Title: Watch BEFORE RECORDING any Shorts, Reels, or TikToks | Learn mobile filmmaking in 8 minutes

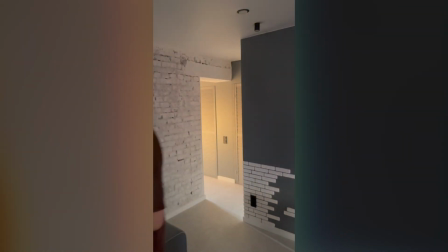That's my terrible before, and after just turning on the light sources,
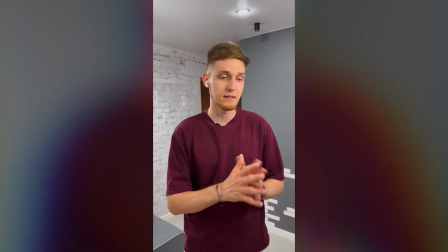that's our after, and it looks much better. And again, I spent a couple of minutes just trying to find a perfect angle.
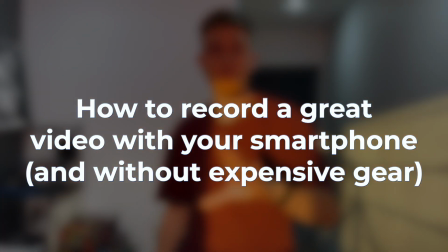This quick video is about how to record video with your smartphone, and it's not so complicated as you think. And I will use just the smartphone that I'm using right now. I won't use any expensive gear. This one, I will use everything that I have in my apartment, which is just for regular life, not for like professional filmmaker life. I need to move in different room because of the simple reason. You can see it, because I have a lot of sunlight, and I can't change it, I can't tweak it, I can't move the light, move the sun. It will be great if I had this power. Sun is the problem. Here's why. I want to have control around my environment. I want to turn on or off the light. I want to move light if I want to. I want to move the angle. I want to move my smartphone to have nice looking image. And that's the problem, that sun right now, when it's sunset or sunrise, that's the problem, that you have a lot of direct lights, and it's a really harsh image. But if you have a small apartment, not a lot of built-in lights, that's okay to record videos in front of the window when you have this sunlight. Again, not during the sunrise or during the sunset.
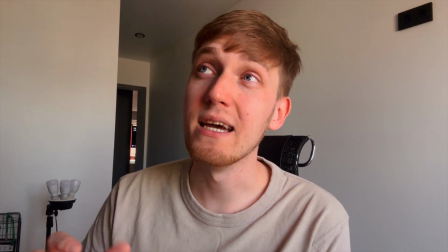Here is different like clips that I recorded using my smartphone or like web camera of my laptop, and I use just a light from the window, from the sun. So you can just place your smartphone near the window, sit in front of the window and record the video. That's all. You will have nice looking image. So it's time to move into different room to record videos.
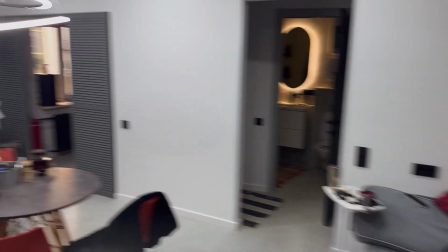And you can see that that's a mess.
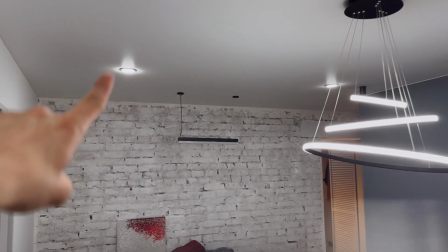You can see that in this room I have, for example, this lamp, this lamp, this lamp, this lamp.
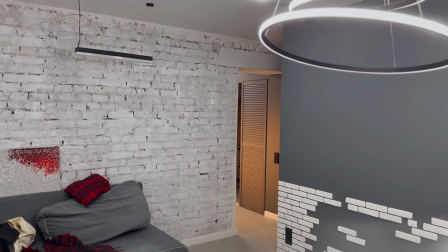So I have three light sources. First actions that you need to do is like try to find an angle.
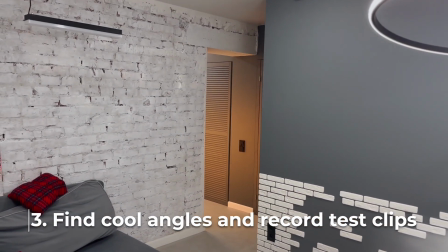So you're just taking your smartphone and just trying to like, okay, for example, if I stand here, it will be really nice.
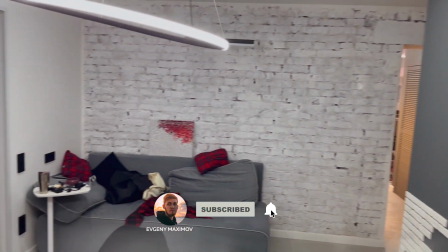If I will for example, this angle is also kind of good.
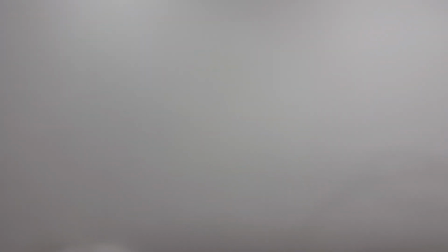If I put a camera, for example, something like this, you can see the result. Spend like 5-10 minutes, just try to find different angles and just record these test clips. And when you will compare them, you will understand that, okay, this one I like the most. Several general tips that I recommend you to use picking the best angle. First one, you need to have several meters behind you, because if you have this image, it's not so good.
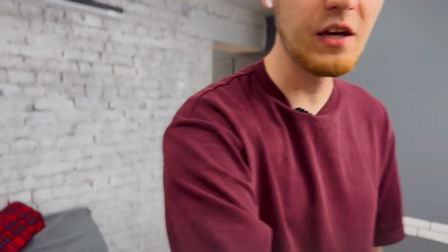But if I just move the camera something like this, you can see,
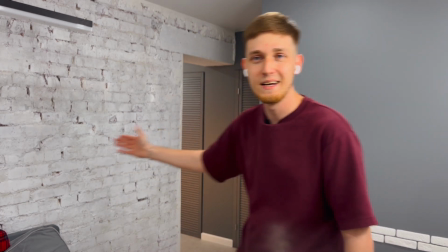because I have a huge distance behind me, I have really nice, interesting angle. I just change the tripod, position of the tripod. Second tip, it's about your lighting.
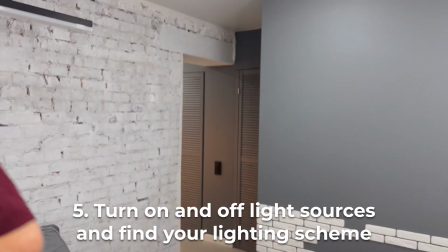For example, let's disable all the lights that I have right now. It will be super simple, chicks. Oh, I need to disable this one.
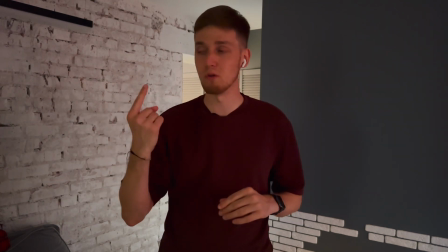It's not so great. You can run this experiment, you can turn off all the light sources, and after it you can start turning on like independently.
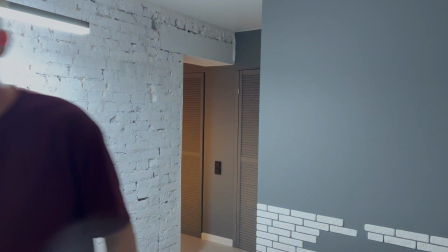For example, I want to turn on this lamp, this one. Right now I have a backlight, it's okay, but we need to improve it.
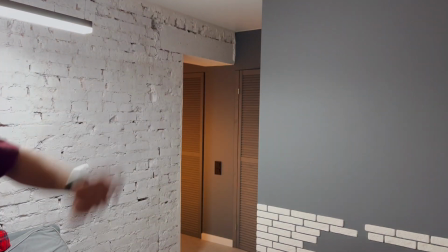Next one, let's turn on these lights.
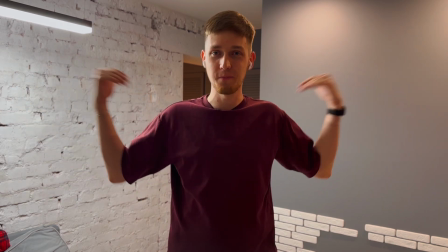It's okay. Again, I have like two backlights, but I need to feel my face. I need to light my face, because without it, it will be just really nice background.
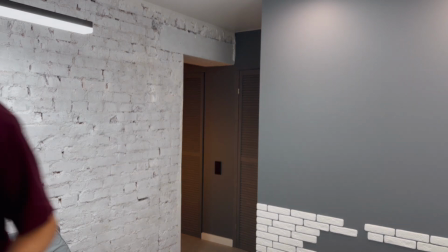So let's make this one. And right now you can see this image.
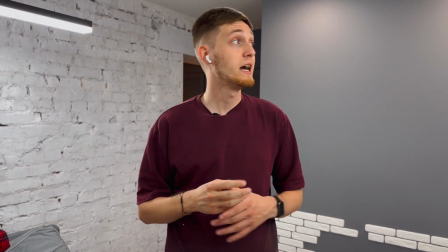I just turned on 3 light sources. And again, you can try playing with different ones.